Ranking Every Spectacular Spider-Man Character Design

Today we're back with another ranking of animated character designs, and a lot of you wanted me to do this for Spectacular Spider-Man. So last time we did the Batman 2004, and I guess Spectacular Spider-Man is kind of the Marvel equivalent, but I have to say that Spectacular Spider-Man is much more favored amongst critics and fans alike.
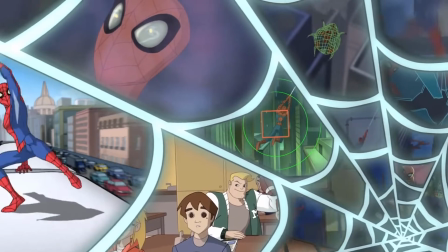This is considered the definitive Spider-Man interpretation across all media apart from the comics.
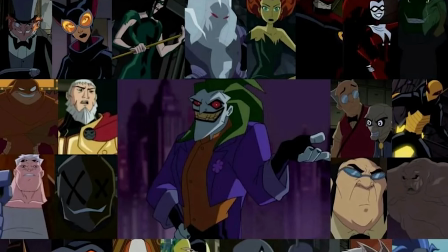Like, that's pretty crazy. And they did take some risks with some character designs like the Batman 2004, but I will admit it's a bit more traditional here.
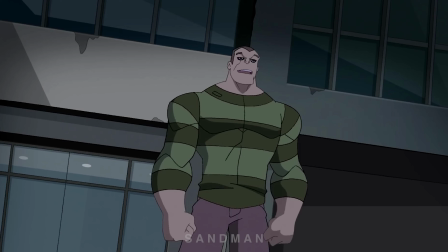So let's get into it. So first off, we're gonna start off with Sandman. So the Sandman design is pretty basic.
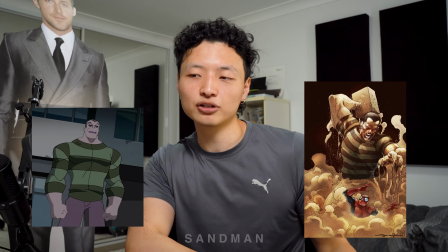They pretty much took the Sandman from the comic books and just moved them onto an animated form.
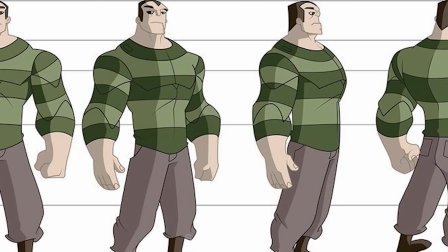And by animated form, I mean their shoulders and their arms are just separated by lines everywhere. Literally every character, their fucking arms and their body parts are just separated with lines, like they're all animatronics.
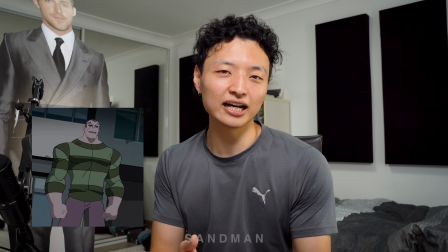Also, I really like how Sandman in the show, he kind of became a good guy later. Spoiler alert. By the way, spoilers for the whole fucking thing, okay?
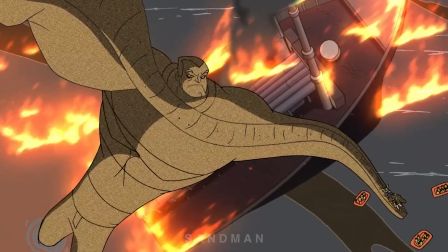If you haven't seen the show, get the fuck out of here. Yeah, I really like how they made him into a good guy, like by the end, kind of.
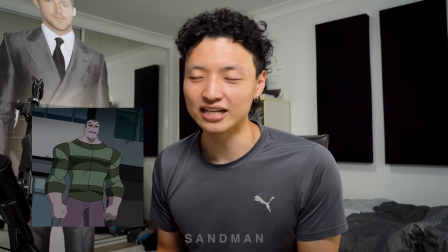I wish they continued the series so we can see what happens to him next, but it is what it is. I'm sure we've heard enough about petitions to revive the show and whatever the fuck.
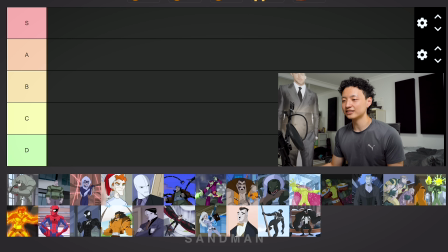Alright, so Sandman, listen, nothing that interesting about him. I'm gonna put him as a C, because C is kind of how I put like the, hey, it's just traditional, they didn't do anything special, it's just that.
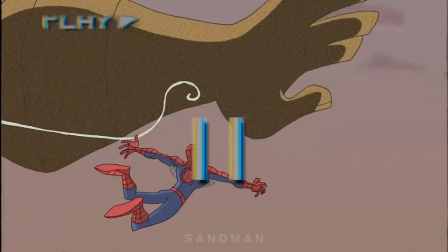One thing I forgot to mention about Sandman's design in the show is that the animators actually put a noise/grain effect whenever he's in full sand mode.
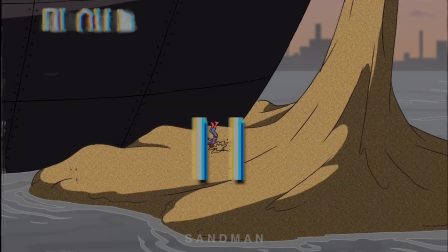That's really fucking cool, especially contrasting against the flat cartoon look of the whole show.
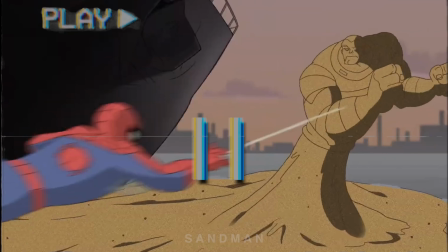Would that have changed my ranking of him if I remembered that? Probably not. Next, let's go on to Black Cat.
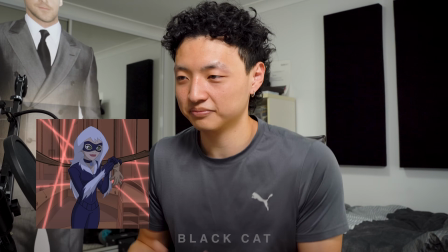What the fuck? So Black Cat is pretty much just, I don't know, Black Cat, except her costume isn't actually black.
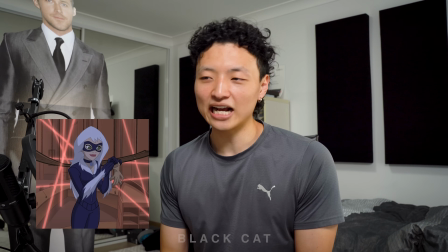Yeah, she doesn't look exactly like a comic book form.
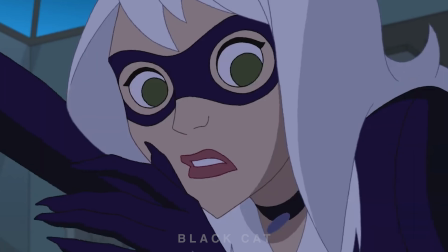She's definitely a lot more simplified, which is great for animation because animators, they don't want to draw every fucking frame with like tens and thousands of lines everywhere. But again, there's nothing really that like extra oomph about her, you know? I think we might be getting a lot of C grades in this video. I think it's just too simple, you know?
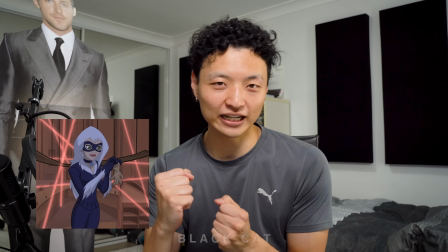Like, if you're gonna make it simple, you have to make it effective, you know? Just boom, like pack something in there.
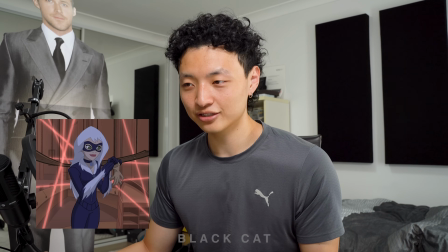So yeah, Black Cat, she's going into, okay, you know what I'm gonna say about Black Cat?
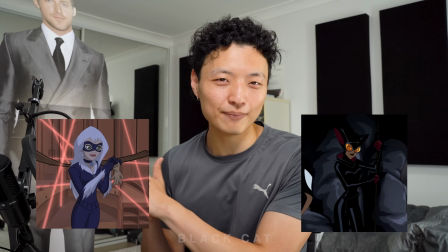I can only just compare her to the Catwoman in the Batman, and that Catwoman design was way better.
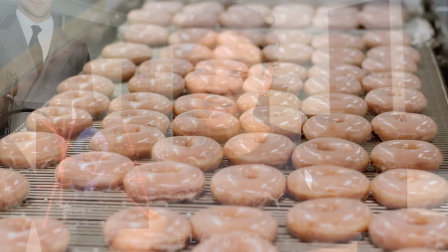It's like peak, they fucking transformed it into something amazing, and this, it's just whatever. I just need to note that this has nothing to do with the story. All these characters, I'm just simply basing it off how they're designed here, okay?
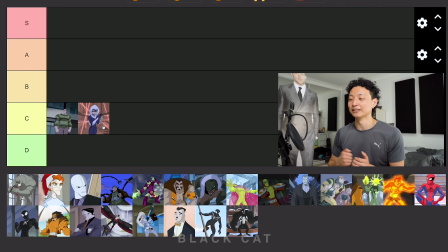So Black Cat is a C again. All right, let's go with Mysterio, Quentin Beck.
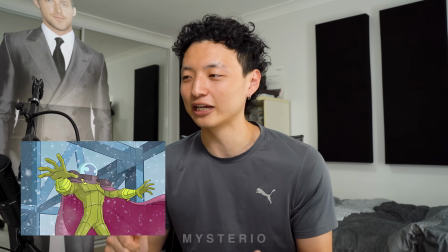The thing I can't remember is whether they revealed that Quentin Beck was a robot all along.
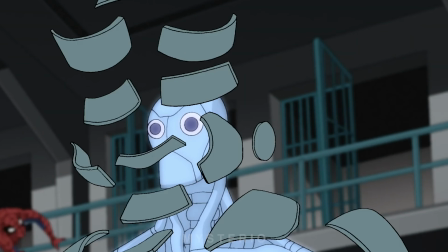About a guy sharing a cell, like whether or not he's human. Or did I just imagine that? I don't know. Or maybe when they revealed that Mysterio just so happened to be a robot, I think.
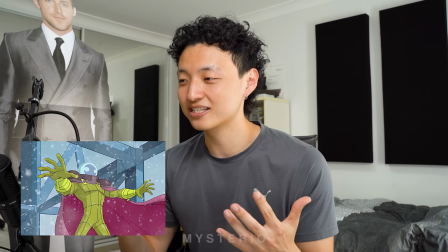I don't fucking know. Okay, I think this Mysterio design looks fucking sick. Like, they kept it simple, but he just looks really cool.
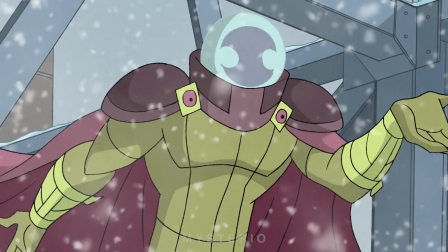Like his shoulder pads and like his flowing cape, his fishbowl head, they actually made it look pretty cool.
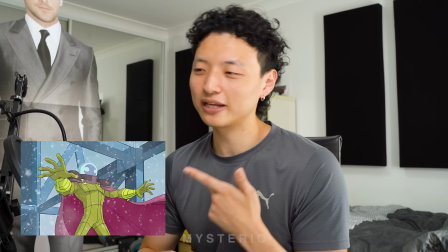Like they gave him kind of a face silhouette. He definitely looks better than the Spider-Man animated series one from the 90s.
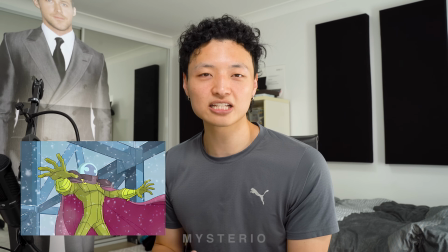Like this one looks much better. Yes, it does look like he's wearing a pair of majestic pajamas, but still, you can't deny that he looks pretty fucking cool.
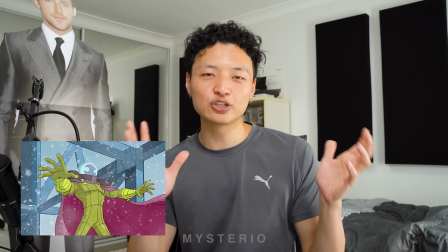I think the shoulder pad's really solid because when you accentuate the shoulders on any human figure, it really emphasizes how masculine they look,
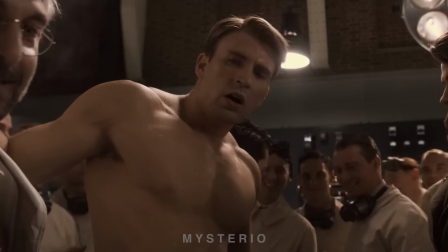and not masculine in the traditional sense, but just how intimidating and how cool they look.
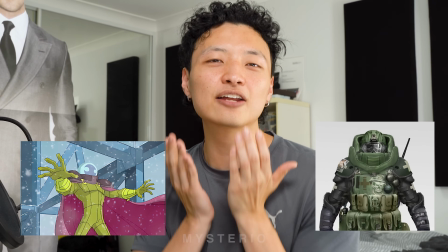So I think they did a great job with that. Also, like that Juggernaut turtleneck design thing that's kind of overlapping the fishbowl, that was a really subtle but sick design choice as well,
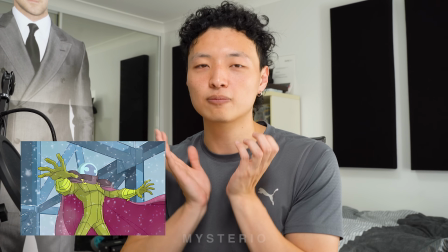because I feel like he'd just lose all his aura if you just showed the bottom of the fishbowl just poking out of his neck.
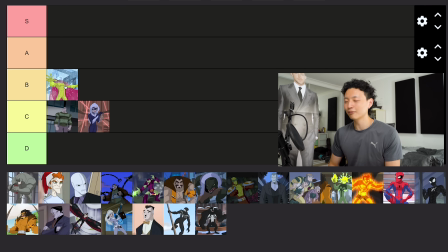So saying that, I think Mysterio, I'm gonna move into a B. Wait, I probably should have started with Spider-Man.
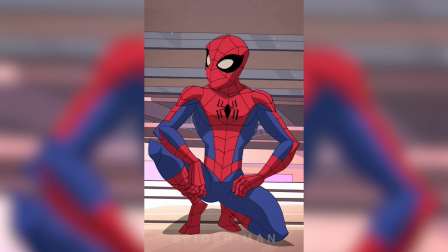Okay, let's go with Spider-Man. So Spider-Man, what a fucking great design.